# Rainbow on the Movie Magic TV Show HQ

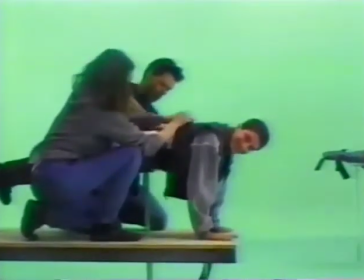(4:05)
The actors are secured into a molded fiberglass and steel body harness that is hidden under their clothing.
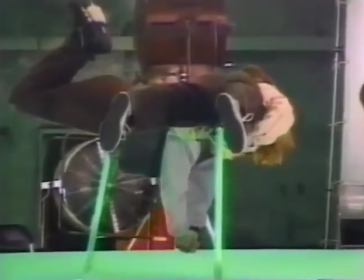(4:12)
Once they are in place, 7 fans are turned on to produce a wind-blown look, and the cameras roll.
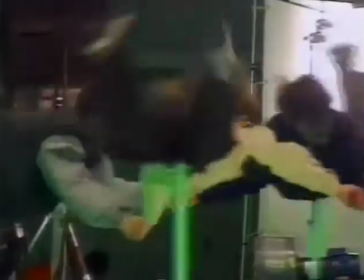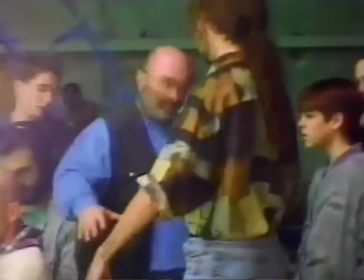(4:24)
Director Bob Hoskins is no stranger to acting within an invisible environment.
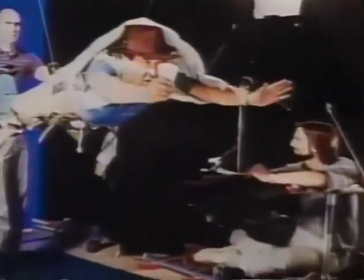(4:29)
In Who Framed Roger Rabbit, he performed many scenes in front of a blue screen.
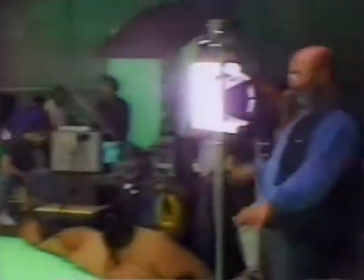(4:34)
This past experience is now helping him direct the young cast of Rainbow.
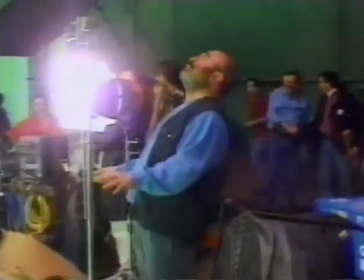(4:39) Look up. 1, 2. Look down, and then look up, and wow!
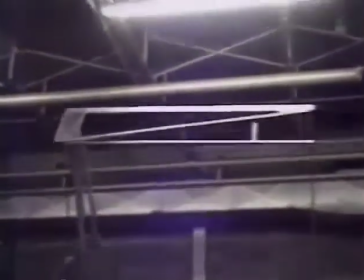(4:45) We're flying!
One of the most elaborate mechanisms will be used for shots of the actors tumbling in the rainbow.
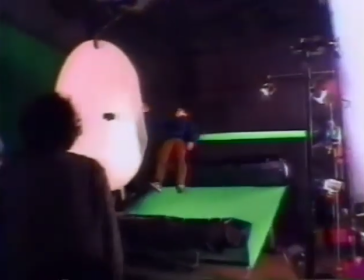(4:54)
Nicknamed the U2 rig, it was first used in a music video by the rock band of that name.
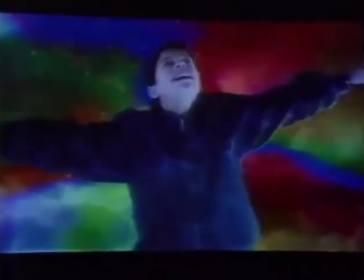(4:59)
It creates the illusion of tumbling through space by allowing the camera 360 degrees of motion around a stationary object.
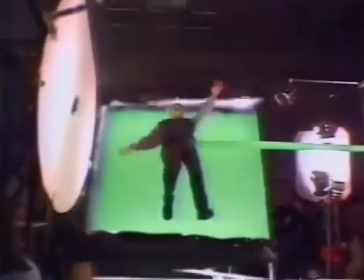(5:08)
The camera is mounted on one end of a rotating arm, and a green screen is attached to the other.
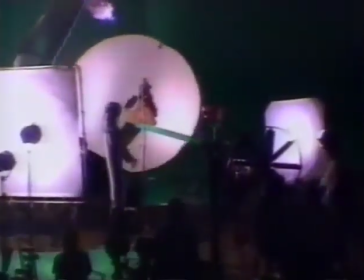(5:15)
As the camera moves around the actor, the green screen stays directly across from the camera, creating the appearance of weightlessness.
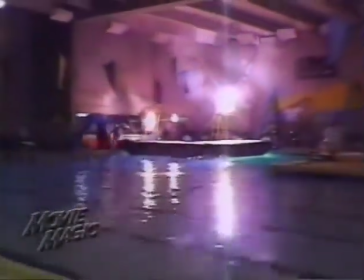(5:27)
After 2 weeks on the green stage, the crew moves to a Montreal High School swimming pool.
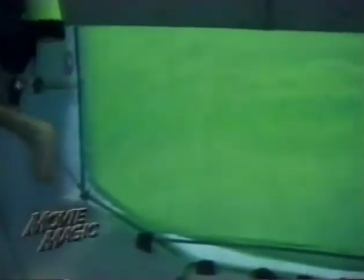(5:33)
A 14 by 16-foot green screen is submerged in the deep end of the pool.
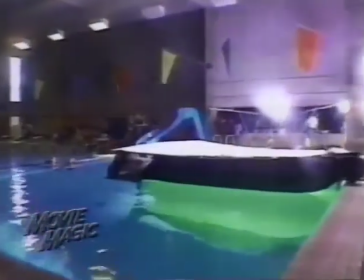(5:38)
Its surface is illuminated by lights mounted both above and under the water.
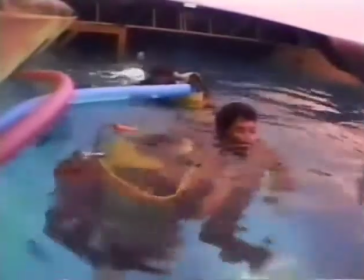(5:44)
Before filming can begin, the young actors must be introduced to the world of scuba.
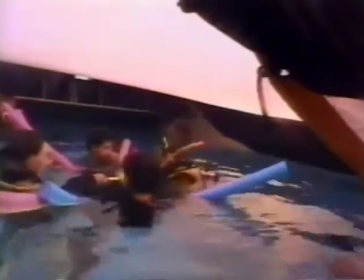(5:49) Usually kids like you can last on the water at least a minute, okay?
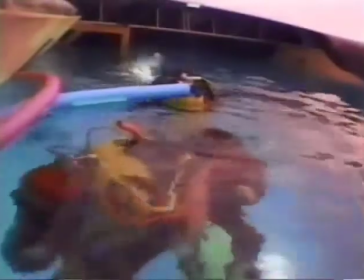(5:55)
Breathing through an underwater air source called a regulator takes some getting used to.
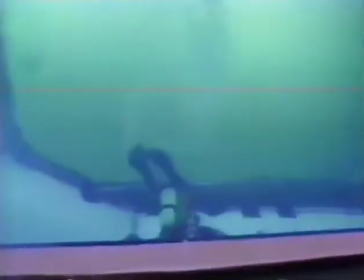(6:00)
After a few tries, the young actors are ready and they are taken to the bottom of the pool by a certified diver.
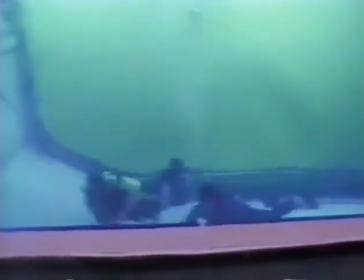(6:07)
When the camera rolls, the diver takes the regulator from the actor and swims out of frame.
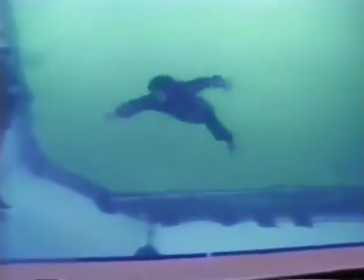(6:13)
The actor then performs while floating up in front of the green screen.
It's great.
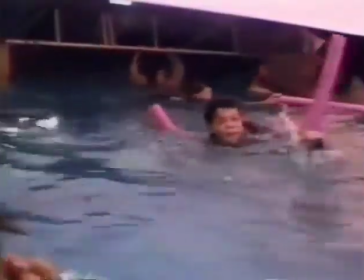(6:18)
Once they were trained, the kids, we just could not keep them out of the pool. They loved the water, which is one of the things I knew, remembering what my childhood was like, that I always loved being in the water.
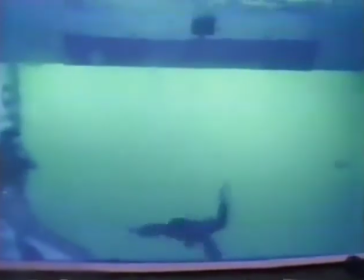(6:27)
And the kids would really have a good time and be able to express this freedom and the feeling of being inside a rainbow much better, being underwater.
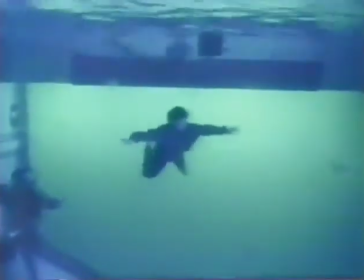(6:33)
After 2 days in the pool, the green screen photography is completed.
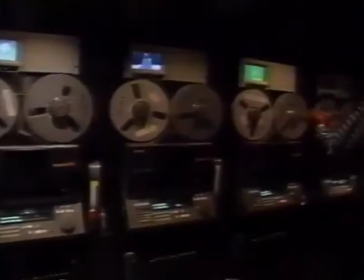(6:38)
The digital high-definition videotapes are then sent to Sony Studios in Los Angeles.
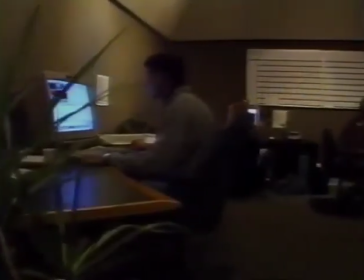(6:44)
Here, a team of 12 artists will composite the green screen shots with a computer-generated rainbow.
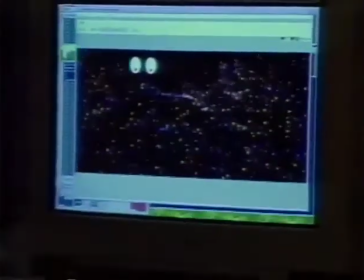(6:50)
We wanted to have a lot of particles of light and energy, and that would be flowing around the kids.
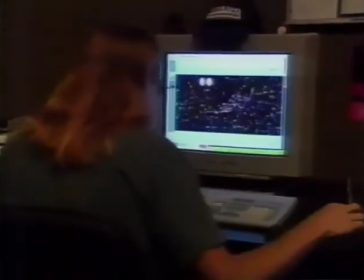(6:55)
Bob referred to it as the rainbow meat. The inside of the rainbow should be thick with color.
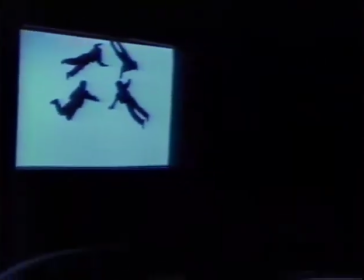(7:00)
In Sony's Edit Bay 1, Robiner and effects editor Patrick Byrne work on the composites.
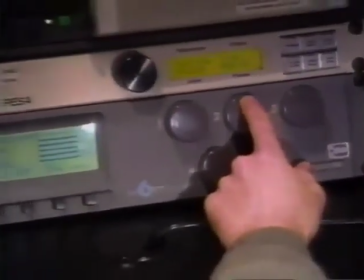(7:06) You can see it actually bleeding through right there. Now, how about coloring you a bit?
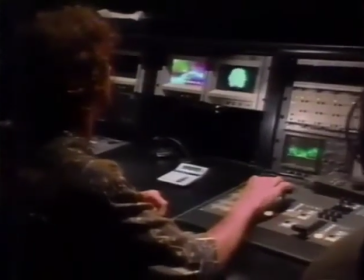(7:13) Sure. We can bring his saturation up.
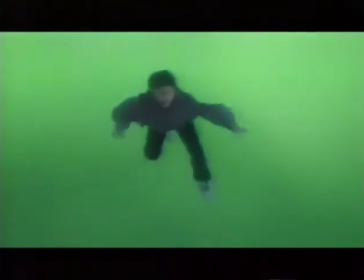(7:15)
Digital compositing is accomplished by creating what is known as an alpha or matte channel for the actor.
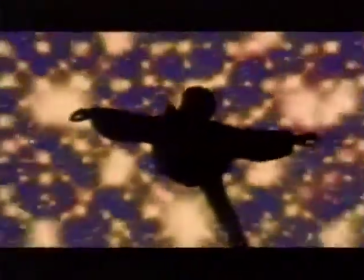(7:23)
The alpha channel creates a hole in the background for the actor's image. This ensures that the background will not show through.
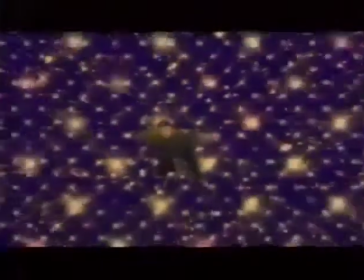(7:30)
The actor is then inserted into the space made by the alpha channel, creating a seamless composite.
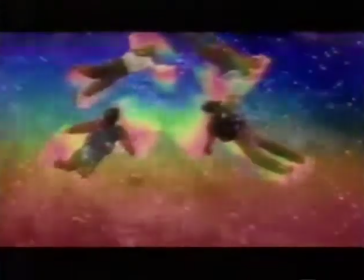(7:36)
For a shot known as the spin-out, multiple layers produce the final illusion.
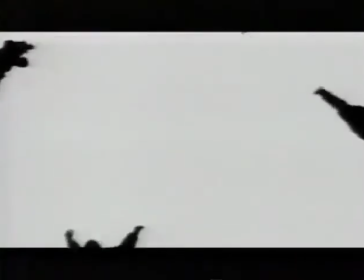(7:42)
These include an alpha channel of the kids, a satellite photograph for texture,
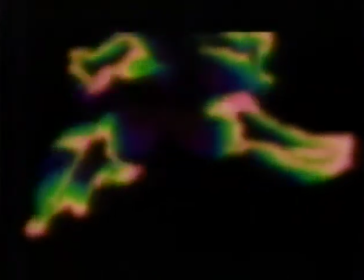(7:49)
computer-generated body halos, and sparkle swirls.
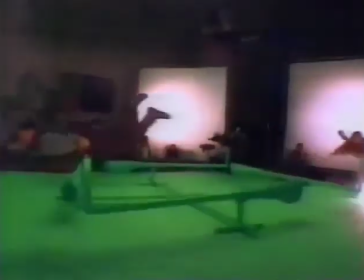(7:53)
When all the elements are combined, the actors are transported from the green stage into the swirling colors of the rainbow.
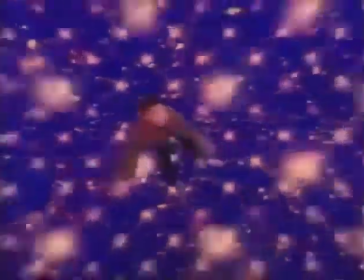(8:03)
This shot in the rainbow sequence is also a layered composite. Robiner and Byrne start with an underwater green screen shot of the actor.